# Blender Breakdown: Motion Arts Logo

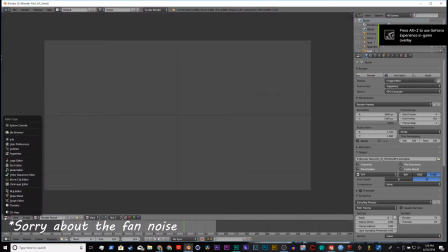0:10 Alright, hello guys.
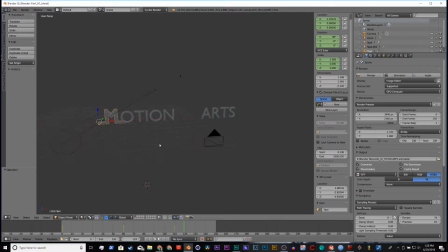0:12 So today I will be going through how I created this Motion Arts logo in Blender. And so the first thing you might notice is that I'm using a basic 3-point lighting system. This is my key light, that's my fill light, and this is my edge light.
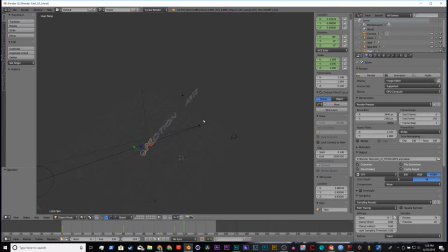0:31 So, or backlight I guess, but it's not in the back because that wouldn't create an actual edge on the image. For whatever reason, the lighting physics are kind of weird in Blender, or maybe I'm just doing it wrong, I don't know.
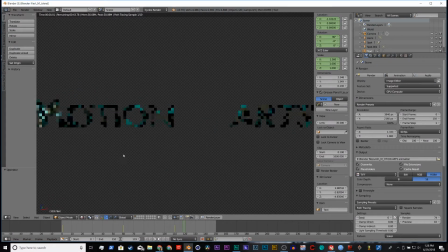0:46 But if we go into rendered, you can see we have this very dynamic lighting, and it's also colored. It's using teal and orange, which is a color grading technique that most of you colorists out there might know about.
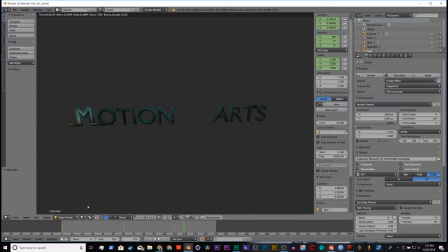1:00 And so basically teal and orange is adding teal to the highlights and shadows, and then adding orange to the midtones. And you can see how I'm doing that here.
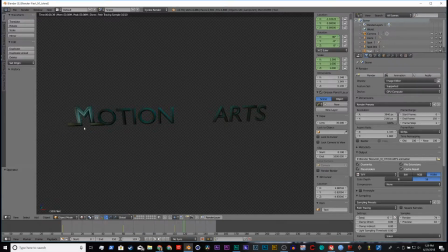1:14 I'm using the fill light over here to add this orange here, here, and here, and also on these letters. And then the key light and also the edge light are using teal.
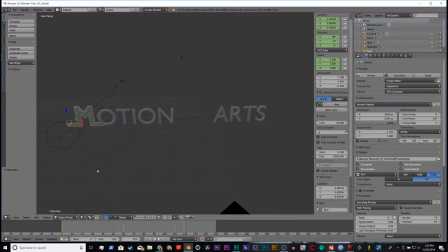1:30 So let me go more in depth on what I am talking about here.
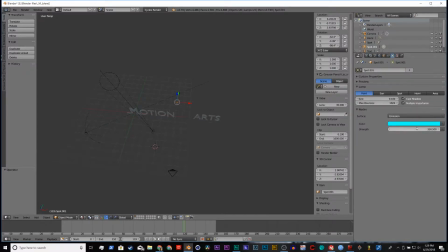1:34 So you can see, if we go over to lighting effects, this is a very harsh teal right here, and its strength is set pretty high, but it's also a very focused light.
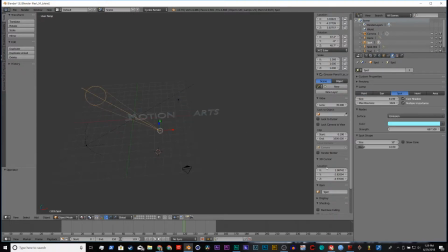1:46 It's set to point, as you can see. And this key light is a much more subtle teal color. It's actually probably more white than teal. And then we can see, and this color is actually yellow that's brought back down,
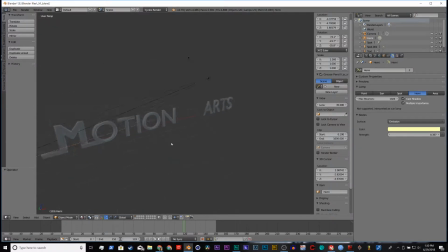2:06 but on the actual thing it looks orange.
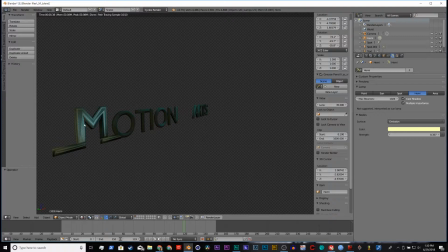2:09 So if we switch over, it's a very much more orangey color, which is why I chose it to be that way.
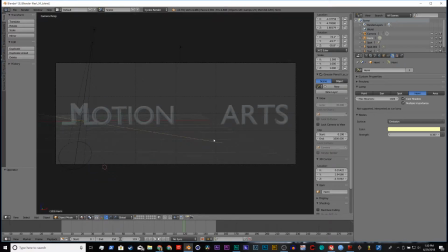2:20 So I'm using a anamorphic camera here, stretching it by 1.333, and it's 4K.
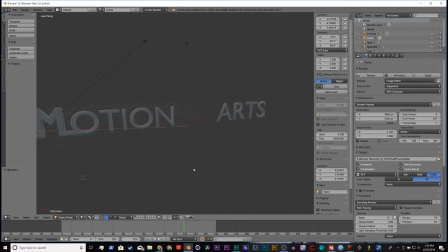2:33 So if you were interested in that, that's that. And so let me go into the texture here, the texturing that I did for the Motion Arts logo. And so if we go into the node editor, if I can find it, there it is.
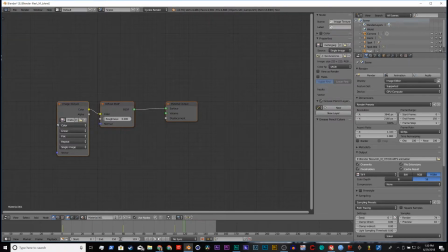2:49 You can see I'm using a metal image texture here, metal.jpg. And so we can see what that does when I remove it and show you how it looks without it.
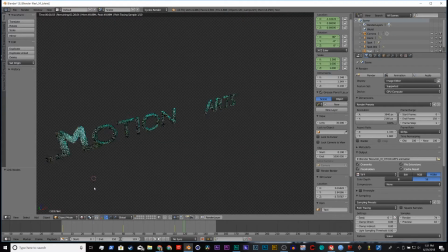3:01 So you can see right away there's a difference. And when we go into rendered, it's even more obvious. There's way, across the board, just way less interesting in terms of its visual style.
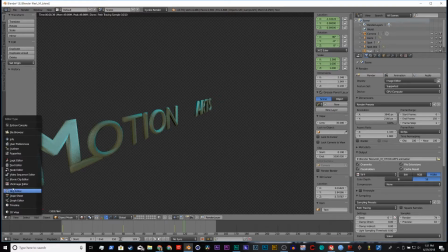3:15 But if we go back to node editor and we reattach this, you can see it's much more interesting now. This is kind of a glossy texture to it, which makes it look very interesting.
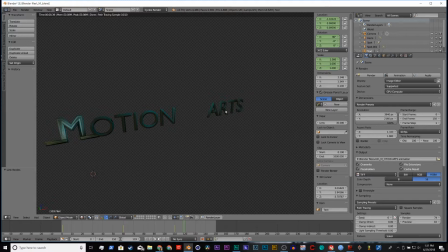3:31 And also these have the texture applied to them as well, although I don't quite know what's going on. They don't quite have it, but it looked cool, so I kept it.
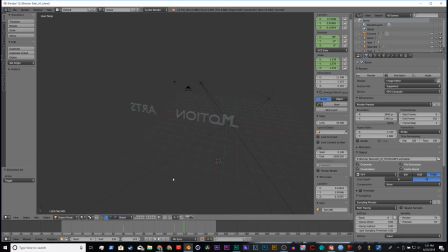3:40 And yeah, that's basically the lighting and texturing setup for these. Oh, one more thing. For the text, I did some offset, extrude,
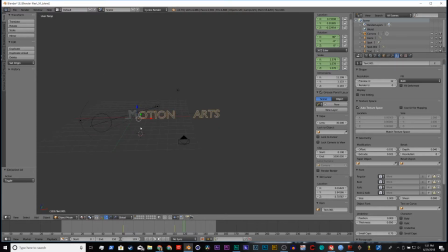3:55 and depth stuff for the Ocean Arts, and then for the M, I did just a depth change because it already had enough, visual interest to it with the texture.